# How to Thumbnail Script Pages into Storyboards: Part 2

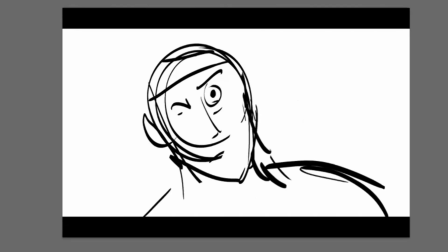(37:04)
So I want to be something like this. And I also want that, I know the hand would be, fingers are kind of split.
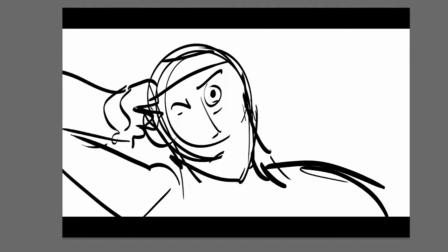(37:13)
I want to get this arm up like that. And then I'm thinking on another layer, all these are on another layer. I want maybe the hand with the bow somewhere in this area.
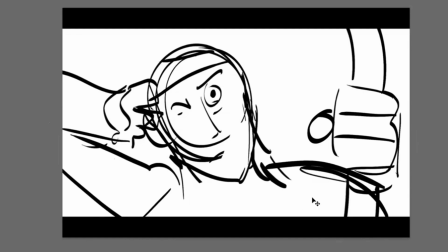(37:23)
And by putting on a separate layer, I can move it around.
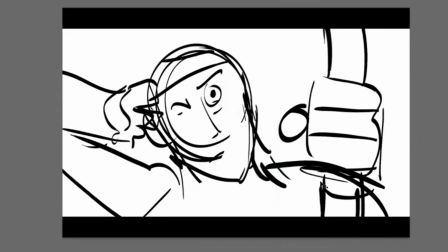(37:27)
Maybe I can make it even bigger to push the foreshortening, and then not worry too much about seeing the rest of the arm because it's being blocked by the hand.
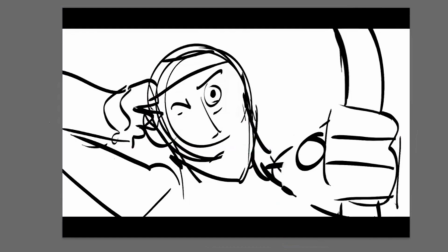(37:35)
So then I can draw, I got this hand on this layer here, and then I can put my arrow, and I'm going to just draw a line from here to there, put it on top of that layer,
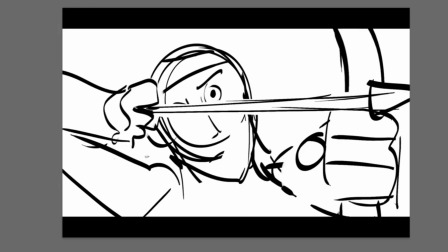(37:48)
and I got my arrow like that. And what I'm making sure to really not block is seeing my hero's eye. I want to make sure that the expression is red. If I put his eye down here, or I'm sorry, if I had put the arrow a little higher, then I wouldn't be able to see the intensity on his face.
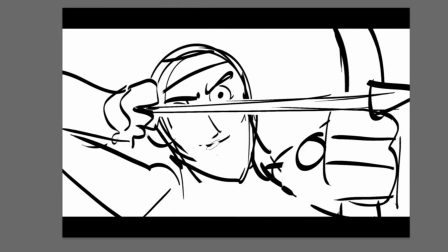(38:06)
And I really want that to read. For your boards, everybody, the most important thing is seeing the faces of your characters. That's the most important thing. But I'm cutting off some of the eyes, so I'm thinking, okay, maybe I lower both these arms a little bit.
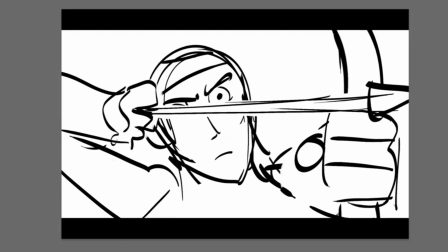(38:21)
All three arms I'm going to lower just a tad. Like that, because I want to see his eyes a little bit more clearly.
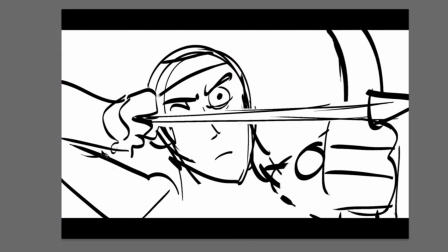(38:28)
I like that I can see his lower lid, so I'm lowering the whole element. So now I'm going to go from here to this shot, and then our guy takes a deep breath, and I will not draw that because that's an extra acting beat. But the whole point is my guy takes a deep breath in and out.
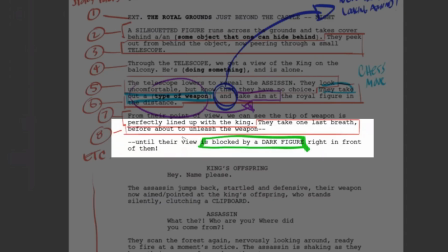(38:44)
Then I would have to go back to the last story point, which is they take one last breath before they're about to unleash their weapon until their view is blocked by a dark figure. It's not written, but basically it means that I have to cut back to a shot of the castle before this action of it being blocked by this dark figure can happen.
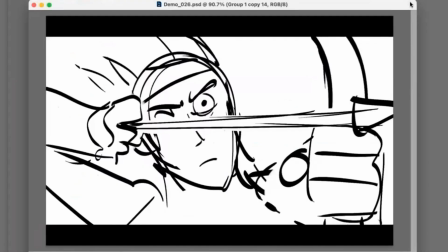(39:01)
So how can I do that? Well, I got to go back to my other setup, which is this shot already, which I already have, which is great.
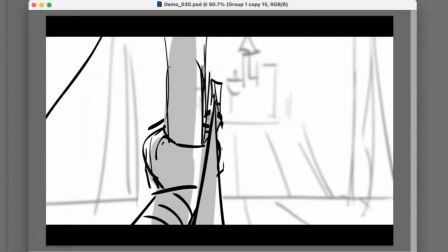(39:08)
So I can put that one in here. So as our guy is going to take aim, I want to bring the focus back to the castle. So I'll go back to my previously saved drawing and my previously cleared castle, and I'll go back from here to there.
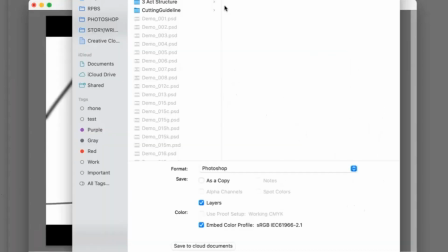(39:21)
And all I have to do is bring in my person from nowhere.
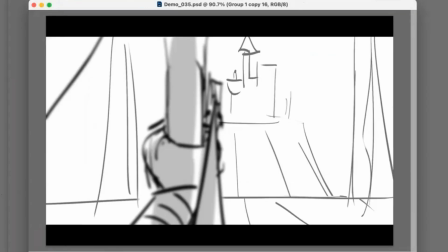(39:25)
So then now that I've had this drawing set up, here, the last piece of the puzzle is their view is blocked by a dark figure right in front of them.
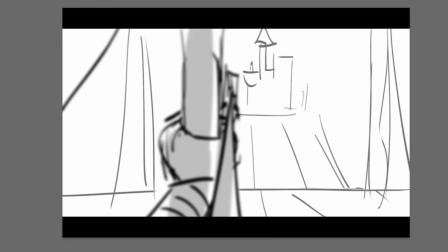(39:33)
So now I just have to figure out how that person comes in. Does that person come in from left and right like this?
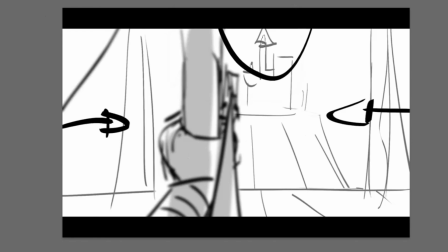(39:42)
Or do they come out that way? Do they come in upside down? There's so many different ways of doing it.
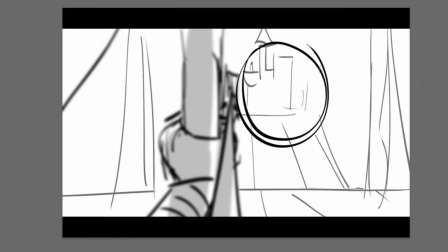(39:47)
I mean, and actually, it could be funny if the person literally hung down upside down like this, because it's way more surprising. So maybe I'll do that first, just for the heck of it.
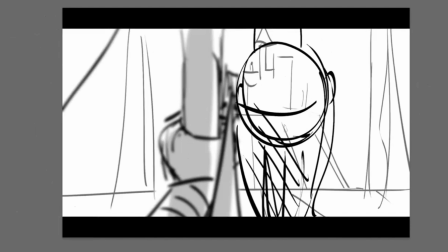(39:59)
And I'm going to put them in the dark, just to make it a little bit harder to read.
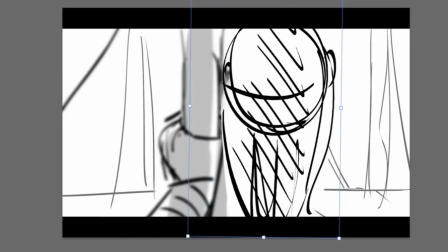(40:06)
I'm going to make them bigger too. And the idea is that they're going to block the entire view of this hero character.
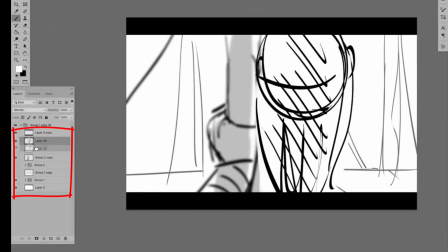(40:12)
So I have to put this layer beneath the layers of the arrow like that.
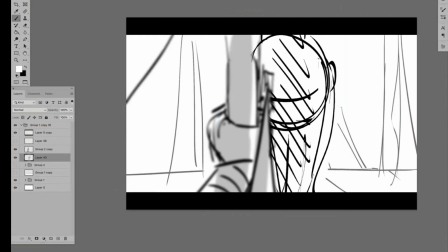(40:18)
That has to be beneath. Maybe I'll make them a little smaller. So it would happen something like this, that I would do.
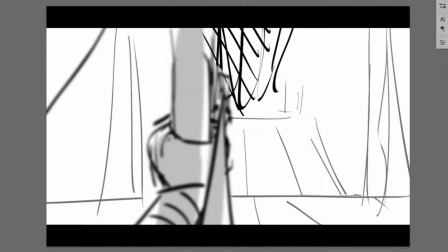(40:25)
I would start from here, from their point of view, and then suddenly this thing would lower down very quickly into camera like that.
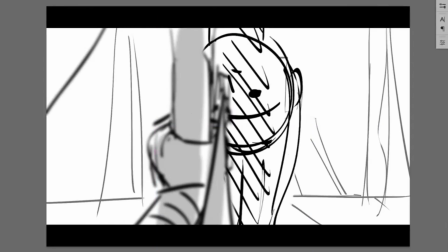(40:35)
And that would block their view. But because this person is in a closer range that is right next to the arrow, they would also be blurry, right? Because the focal range that we're looking at is actually the distance.
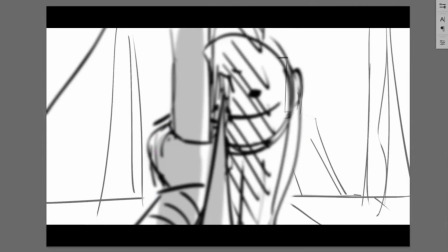(40:51)
And the reason why I want to keep this person blurry is that I want it to be, I don't want to know what this person looks like yet. So that's the next story point. Boom. They lower it in the foreground, blocking their view.
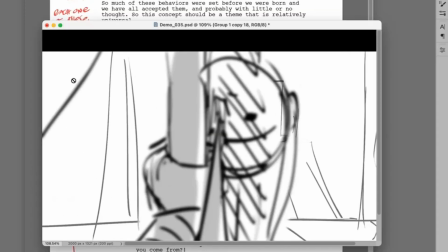(41:01)
So the last thing I'm going to ask everybody is this. What happens now from a natural standpoint, even if we didn't read the script pages?
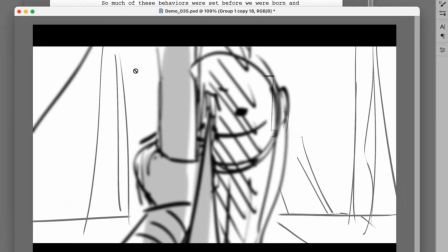(41:08)
Can anybody tell me what we would have to show next?